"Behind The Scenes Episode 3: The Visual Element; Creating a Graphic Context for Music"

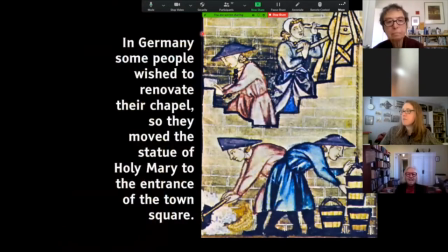But what I tried to do was go in for details when possible. So here, not using the whole screen, but still calling out this one chunk for mention.
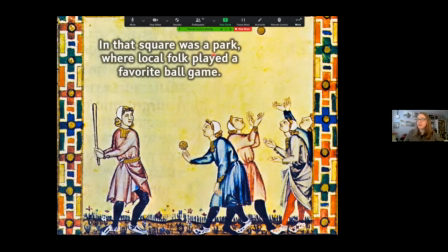Here I have used the whole screen, in part because there was room up here to put the text, which I have with some glow behind it to make it stick out a bit.
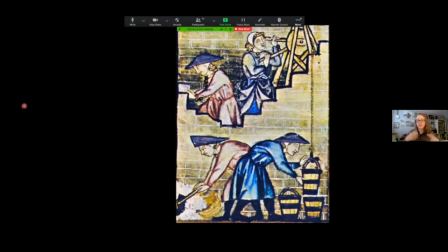Okay, so these were the first tweaks, the first ideas to, we have this whole big screen, let's get it as full as possible with imagery. And one of the other questions that that came up really early, and you might not think of it, is
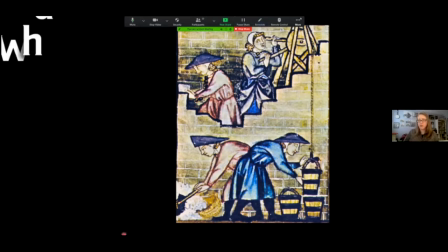something that I am going to call, what's that font?
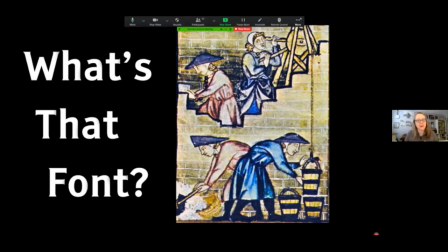And I do this in part to talk about the font and to talk about PowerPoint, because I'm using PowerPoint to do all of this. Yes, that bane of our existence in academia and in the business world. You can do a lot with PowerPoint that's very subtle and artful and wonderful.
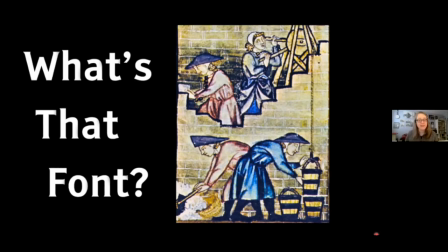There's a lot that you cannot use PowerPoint for in our context, like that bouncy intro that I just did, or this little shaky of the text,
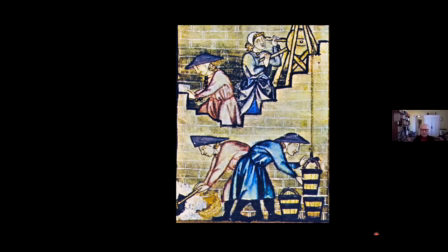or this kind of zooming out. So thank you for letting me get that out of my system. You'll never see that, almost never see that in a show. But I do want to say a little bit about the font, because it
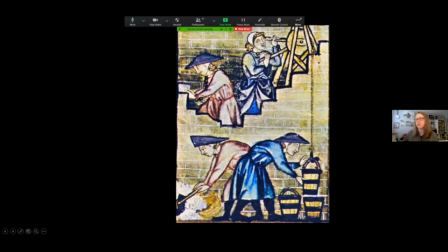was important to me to make sure that it's as legible as possible. And first of all, that means making sure it's large.
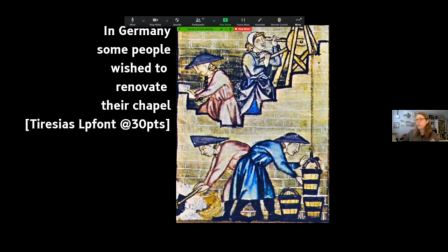You want the text to be large. You want it to stand out. And I did some research and found this font, Teresias LP font, which is designed for legibility. It's designed for signage and supertitles and this sort of stuff.
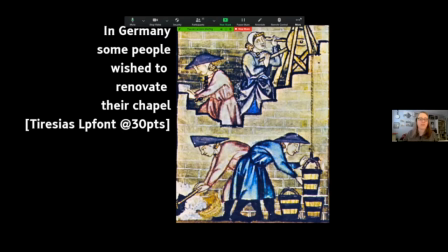So that became my house font for these purposes.
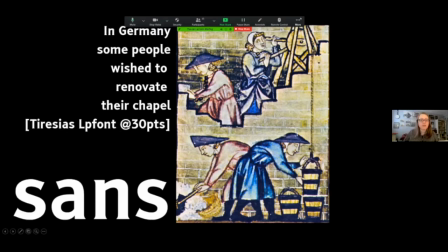And it's sort of a hybrid between a sans serif and a serif. Here you see sans, and there is just a hint of a serif at the ends, which is what helps this particular font be as legible as possible.
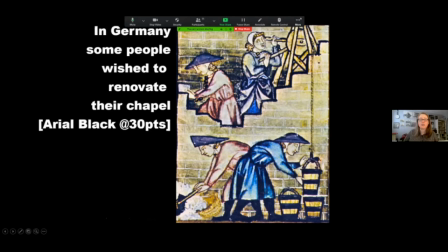Compare that to Arial Black, which is pretty good. I mean, that's fine. It's big and you can see it. Again, 30 points, which might be larger than you imagine. Here's a lovely font, but not good for,
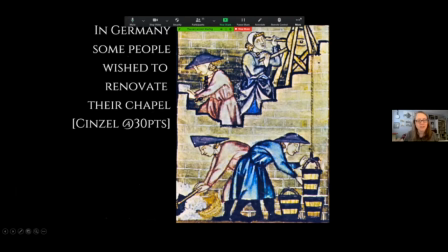it calls too much attention to itself to really be good for our purposes. It's too pretty, in other words. Here's another gorgeous one, which is ridiculous.
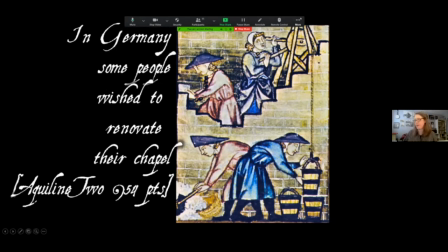You can't, this is not for body text purposes, obviously, although you will see this all the time in titles that I've used.
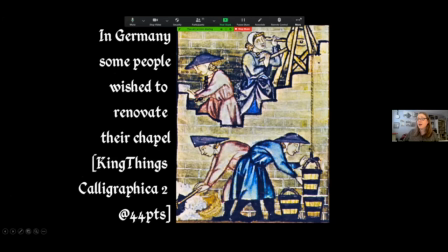A wonderful, another font that you will see, but never for the text itself, never for the super titles, only for titles.
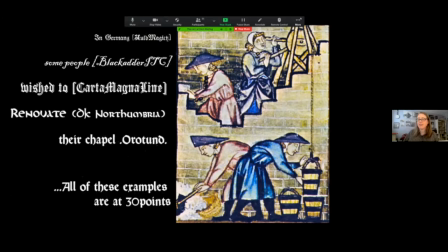And as anyone who works in design will know, it's always good to match the font, the typeface, to the purposes at hand. So I've tried to come up with a collection of historical handwriting adjacent fonts.
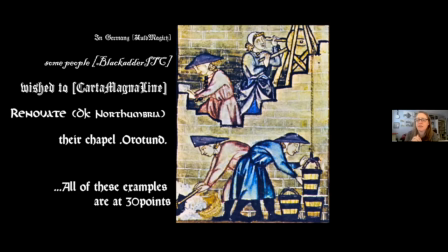Some of them I don't get a chance to use very often because of the kinds of music sources that are available. There's not a lot of a 9th century,
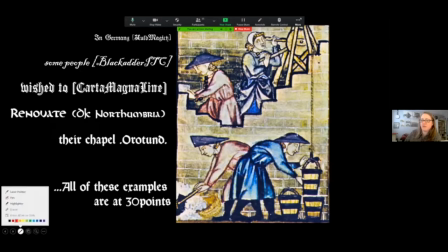the sort of 9th century repertoire you would need for, say, this Northumbrian hand.
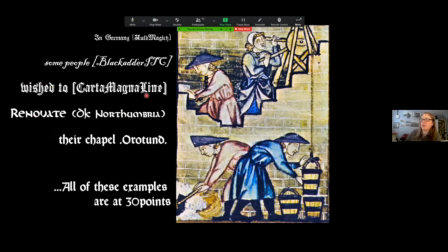This is wonderful, but gosh, when are you going to use it?